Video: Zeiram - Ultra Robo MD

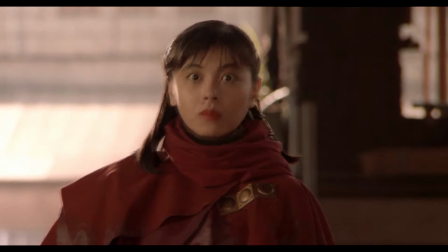247s
The designs for Iria's outfit and technology are pretty awesome too. Cloaks are always stylish, and hers is no exception.
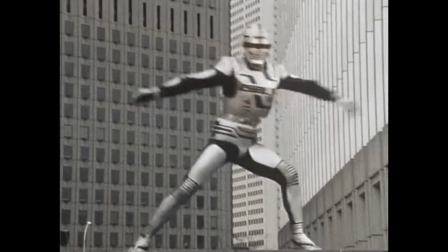254s
And while the armor she dons after removing it looks kinda plain at first, she's no space sheriff, the special effects really sell it as this big power-up.
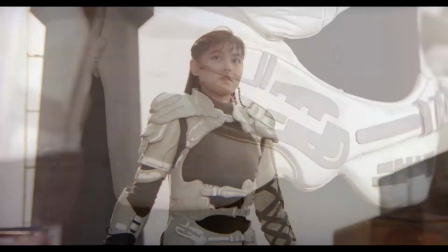262s
I love old rotoscoped effects, and they make this armor seem like one of the coolest things ever.
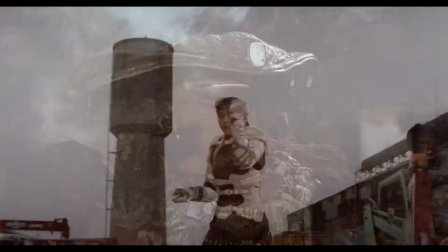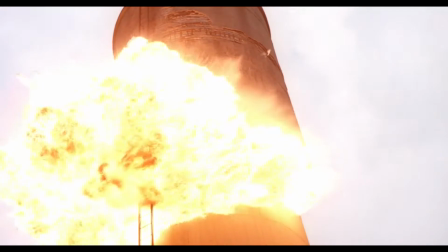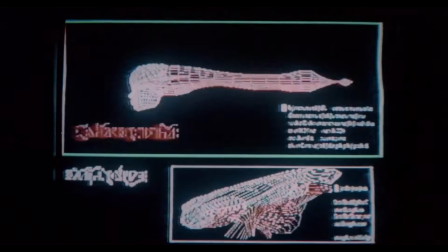282s
I also like the simplistic CGI used for Bob and everything he displays on his screen.
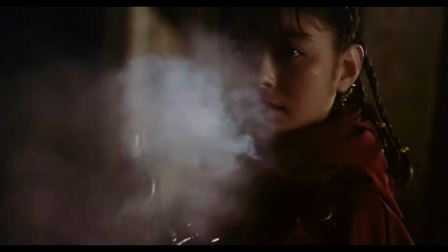286s
If this early 90s CGI were being swapped for real props, it'd be a little intrusive, but it's perfect for this.
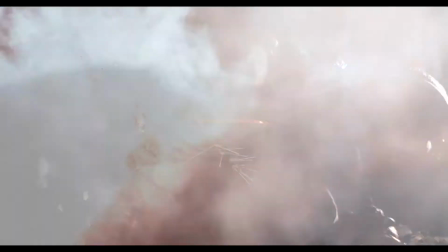293s
Iria's weapons are also notable because they're a bunch of parts from real weapons Frankenstein together,
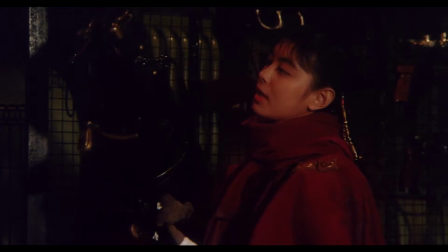298s
so while this gun doesn't look quite the same as any real world gun, it's still very recognizable as a gun.
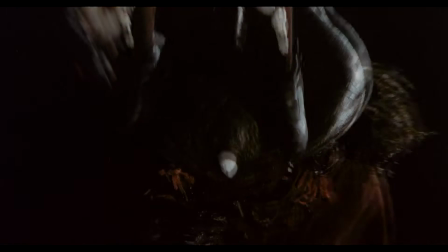305s
Iria and Bob's arsenal continues Zeiram's theme of blending familiar and unfamiliar imagery, but the approach here is different.
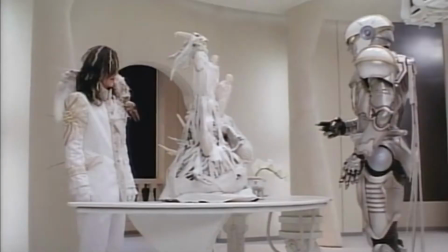313s
The setting isn't as wild as, say, Hokkaido.
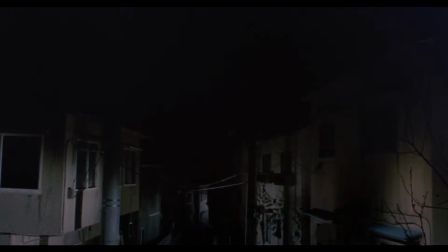316s
It's basically just a regular 90s Japanese city, except most of the movie takes place in a pocket dimension called a zone.
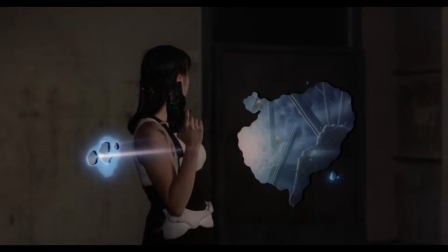322s
Everything looks the same as before, but surrounded by invisible walls, and nobody's there except Iria, the electricians, and Zeiram. At first I thought it was an unnecessary element, and I assumed it was just a holdover from the initial pitch where this whole thing took place in a video game.
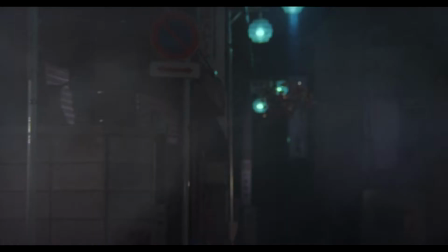338s
But it does add a sort of loneliness to the location. What would normally be bustling city streets becomes a monster's desolate hunting ground.
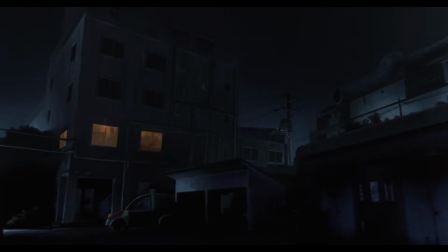347s
I also like the look of Iria and Bob's makeshift base.
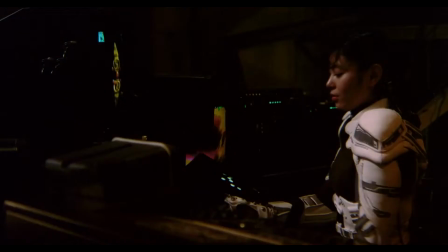350s
It's a small room with a bunch of electronics cobbled together, both from a production and in-universe standpoint.
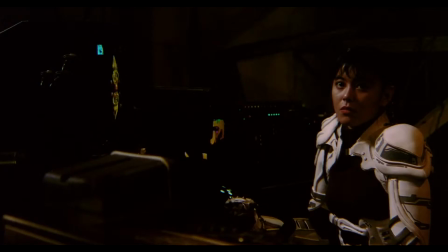356s
It also has a sense of loneliness to it, like it'll only provide a short moment of safety from the monster.
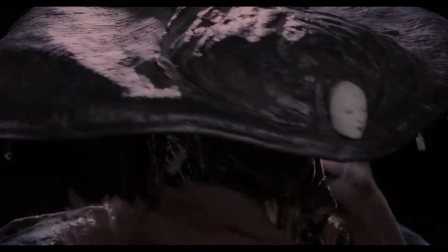363s
The soundtrack is really fitting overall.
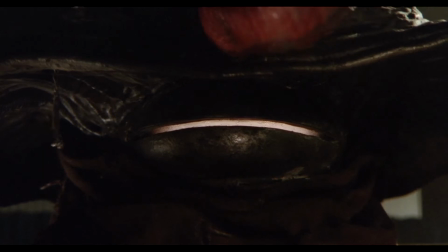365s
Koichi Ota and Nakaji Kinoshita weave a score that delivers the perfect mood with instrumentation that feels distinct.
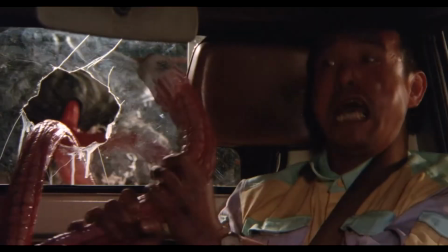372s
For example, the trying to run away from a monster theme sounds just like that.
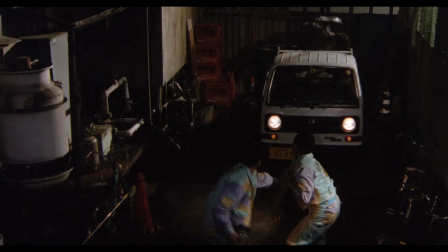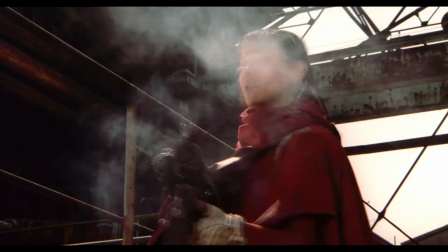384s
And its title translates to run away, appropriately enough.
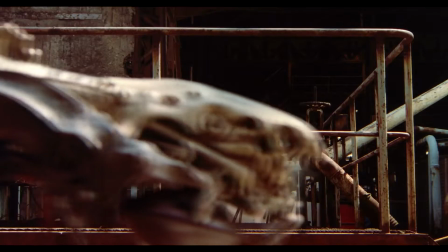387s
The track that plays when Iria is trying to lead Zeiram into a trap has an appropriate sense of urgency to it.
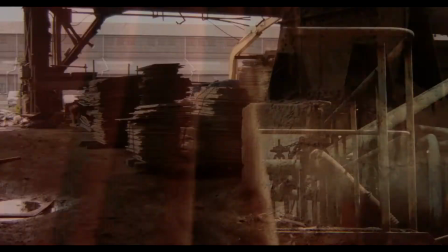393s
And I love nothing more than tooting my own horn. But as much as I love horror in any form, I don't tend to get scared by it easily.
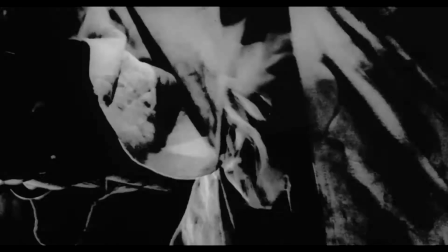402s
But the opening sequence with Zeiram slaughtering the prison guards becomes downright unsettling when accompanied by Sohonzon Komiyoji's sutras.
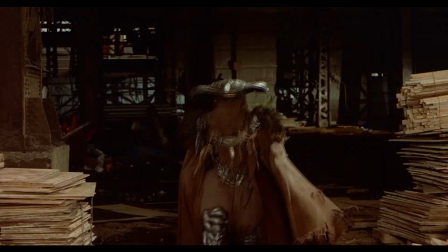411s
The sutras tend to play whenever the monster's on screen, and they make it so much stranger and scarier.
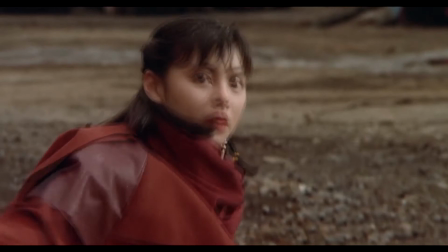417s
This combined with the clanging sound of its footsteps also make it something I really wouldn't want to be chased by.
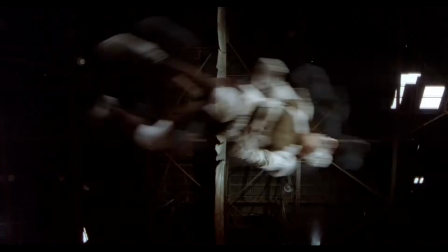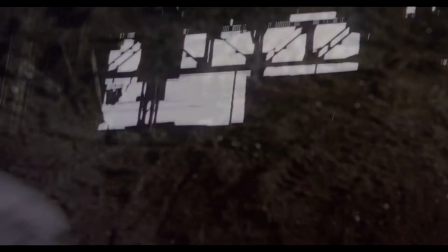429s
And if you need some more examples to prove that the soundtrack is good, well, that's what you've been listening to the whole time.
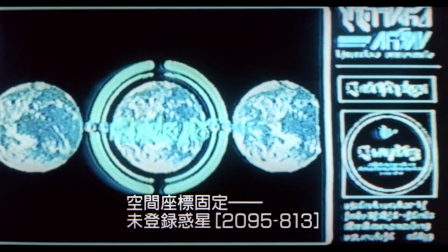437s
The English dub gets the gist of things right, with my main complaint being that the names are slightly different for seemingly no reason.
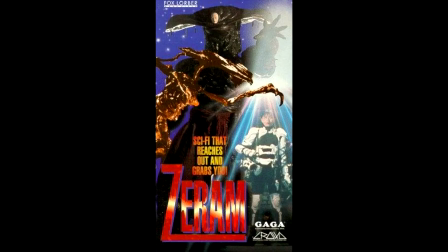444s
The most glaring one is the name of Zeiram, and also the movie's title being changed to Zeiram.
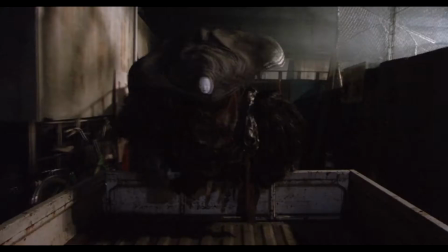449s
I don't get it. Was that I making this movie less marketable somehow?
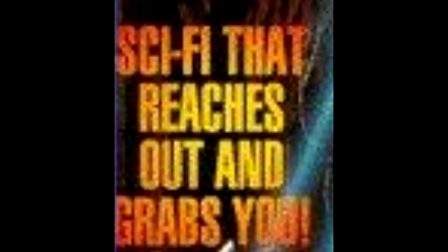455s
Then again, I'm not sure if we should trust these guys' idea of marketability considering the tagline was sci-fi that reaches out and grabs you,
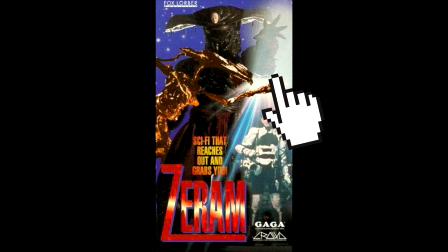463s
which frankly sucks ass, especially if your movie isn't even 3D.
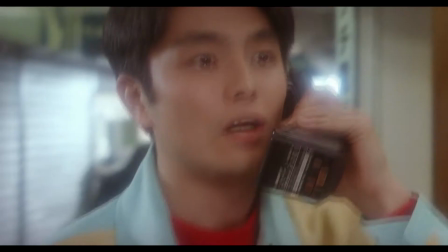467s
But anyway, Iria's name seems to now be Ilya and Tepe is Tepi.
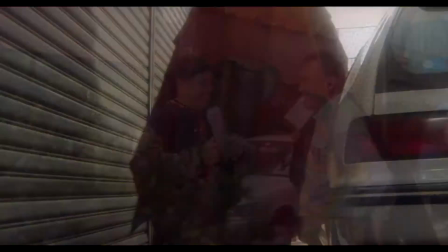472s
Since Kamiya's name is pronounced either Kamiya or Kamiya now, it's possible that these actors just weren't used to pronouncing names like this, so I'm willing to let it slide.
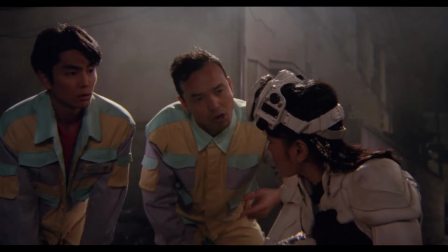481s
These actors by and large had a good bit of experience with dubbing, so they did fine here.
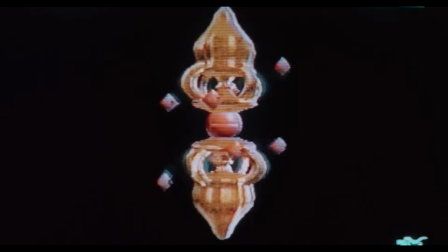486s
My other big gripe is Bob's voice. It sounds like it was digitally lowered, which is probably to emphasize that he's not human, but it just makes him sound evil.